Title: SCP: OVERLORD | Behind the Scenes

With the time restraints in place, though, most of the film, I'd say about 85% of it was actually shot all in natural light, with the exception of the scenes that we shot at night and we had to make it look like it was daytime. time.
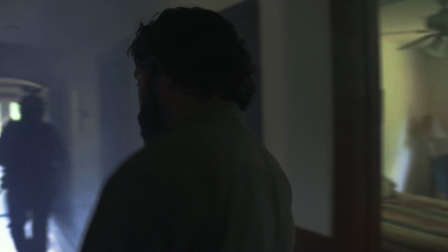(8:18)
So to achieve atmosphere for this piece we used a fogger for our exteriors and a hazer for our interiors. The fogger definitely added a lot of depth to the woods especially whenever the sun would come through the clouds we would get those nice
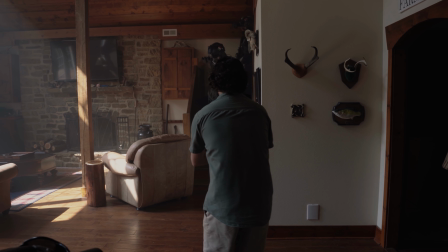(8:31)
god rays that you see at the beginning and in the interior of the houses whenever the sun would come through the main windows in the foyer we would also
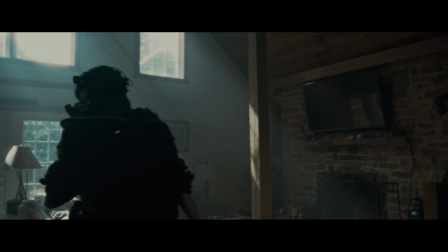(8:38)
get those god rays as well.
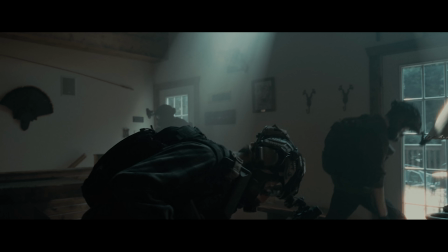(8:40)
But using these tools allows us to make the scene feel larger and more live. And it's something that I highly recommend that indie filmmakers use to their advantage, especially if you don't have an entire production house at your disposal.
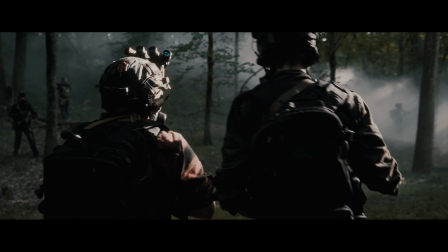(8:59)
I've been asked about all the long takes that I add in some of my films and why I
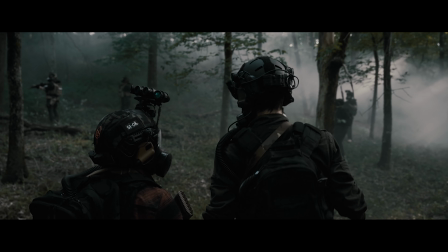(9:03)
choose to shoot a scene in one continuous shot versus breaking it up.
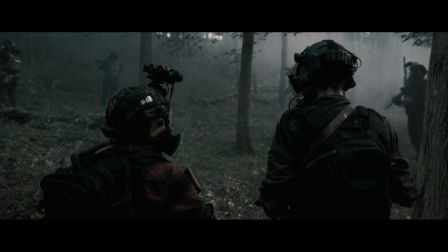(9:09)
And I believe that with the context of the film,
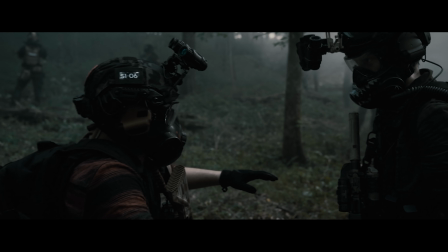(9:14)
it makes you feel like you're with the team,
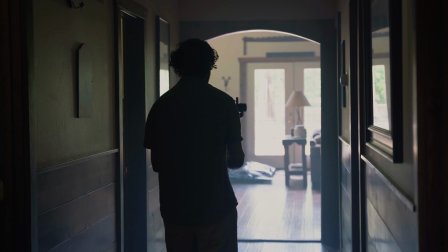(9:18)
that you're clearing the house with them or you're standing in the same room with them.
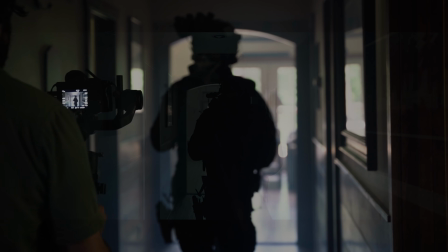(9:24)
It also allows me to use natural light to my advantage. You can see more of the house.
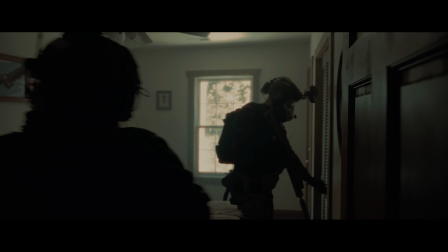(9:28)
You have a bigger idea of how large the spaces and where everything is. I think it just adds more tension as well when you don't really know what to expect in
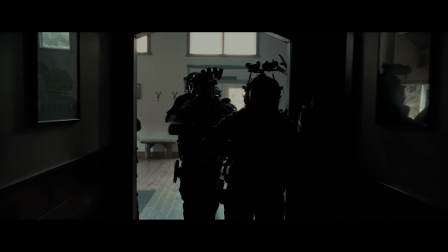(9:40)
a one long continuous shot versus having a scene split up.
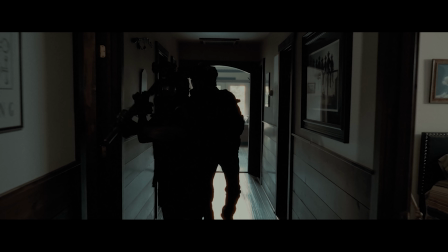(9:45)
I feel like a lot of people nowadays, since it's very common in big budget movies,
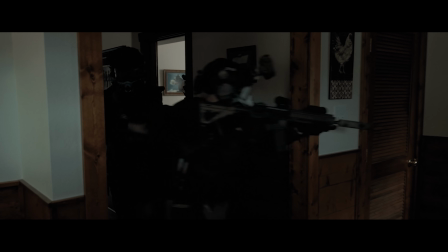(9:50)
that they kind of already know what to expect versus just having when you're just there with them, like you just kind of think, well, anything can happen at this point. For this one, we went the same route that we went with We used a Ronin-S and an A7III as our primary camera. We used an A7SII for parts of the briefing scene, so we could maintain that natural light look where the main source of light was just from the projector. And for the slow motion shots, which I think there was only about four in, we used the Arri Alexa LF for that because the other cameras that we were using did not have slow motion capabilities.
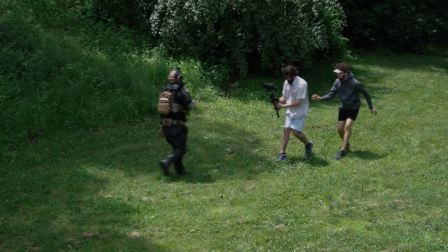(10:26)
Now, a few people have asked, like, if we had access to an Alexa, why didn't we use it for this? And the main reason was we needed a compact camera system and we needed to move as quickly as possible.
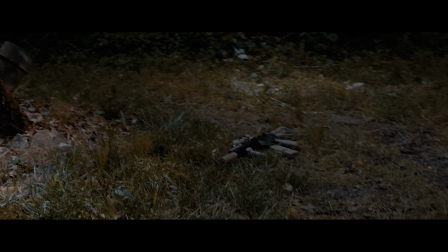(10:34)
A lot of the spaces in the film were about two by three feet and there's no way we would be able to get a fully rigged out Alexa like in that space with a group of people.
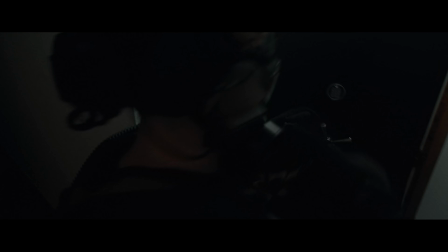(10:49)
So using the a7 III and a 16-35 G Master lens,
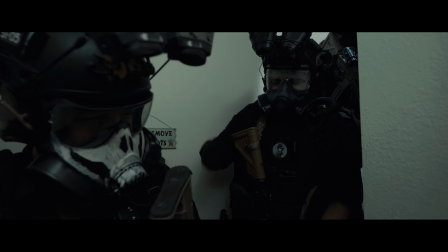(10:54)
we were able to get right in front of our talent and be face-to-face with them while still maintaining all the detail and all the people that we needed to have in the scene.
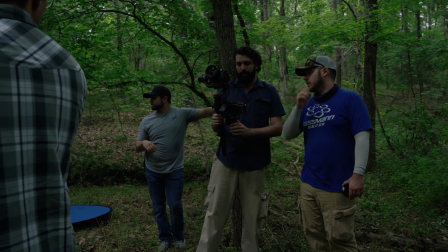(11:04)
Another reason too is the weight. Since we were moving so fast and the conditions were very hot and humid,
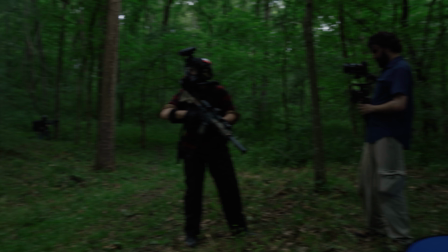(11:11)
it's just easier for me to not have to worry about burning myself out with all that weight. Running gun, ready to go, no issues.
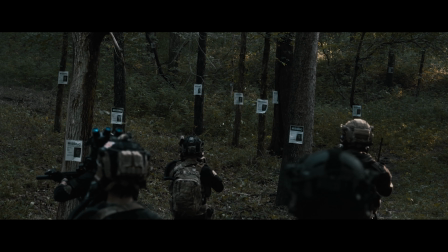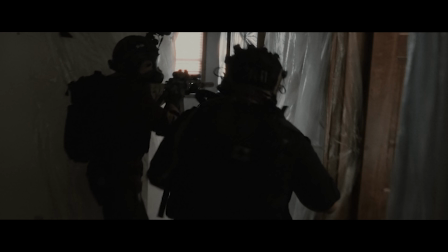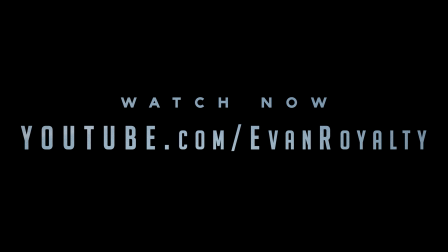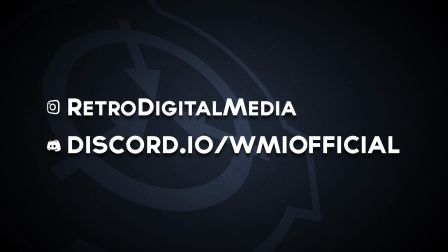(11:38)
We'd like to thank all of our sponsors and Kickstarter backers for their support for us over the past year. If you would like to support us on our next film, go ahead and follow our social media or join our Discord server.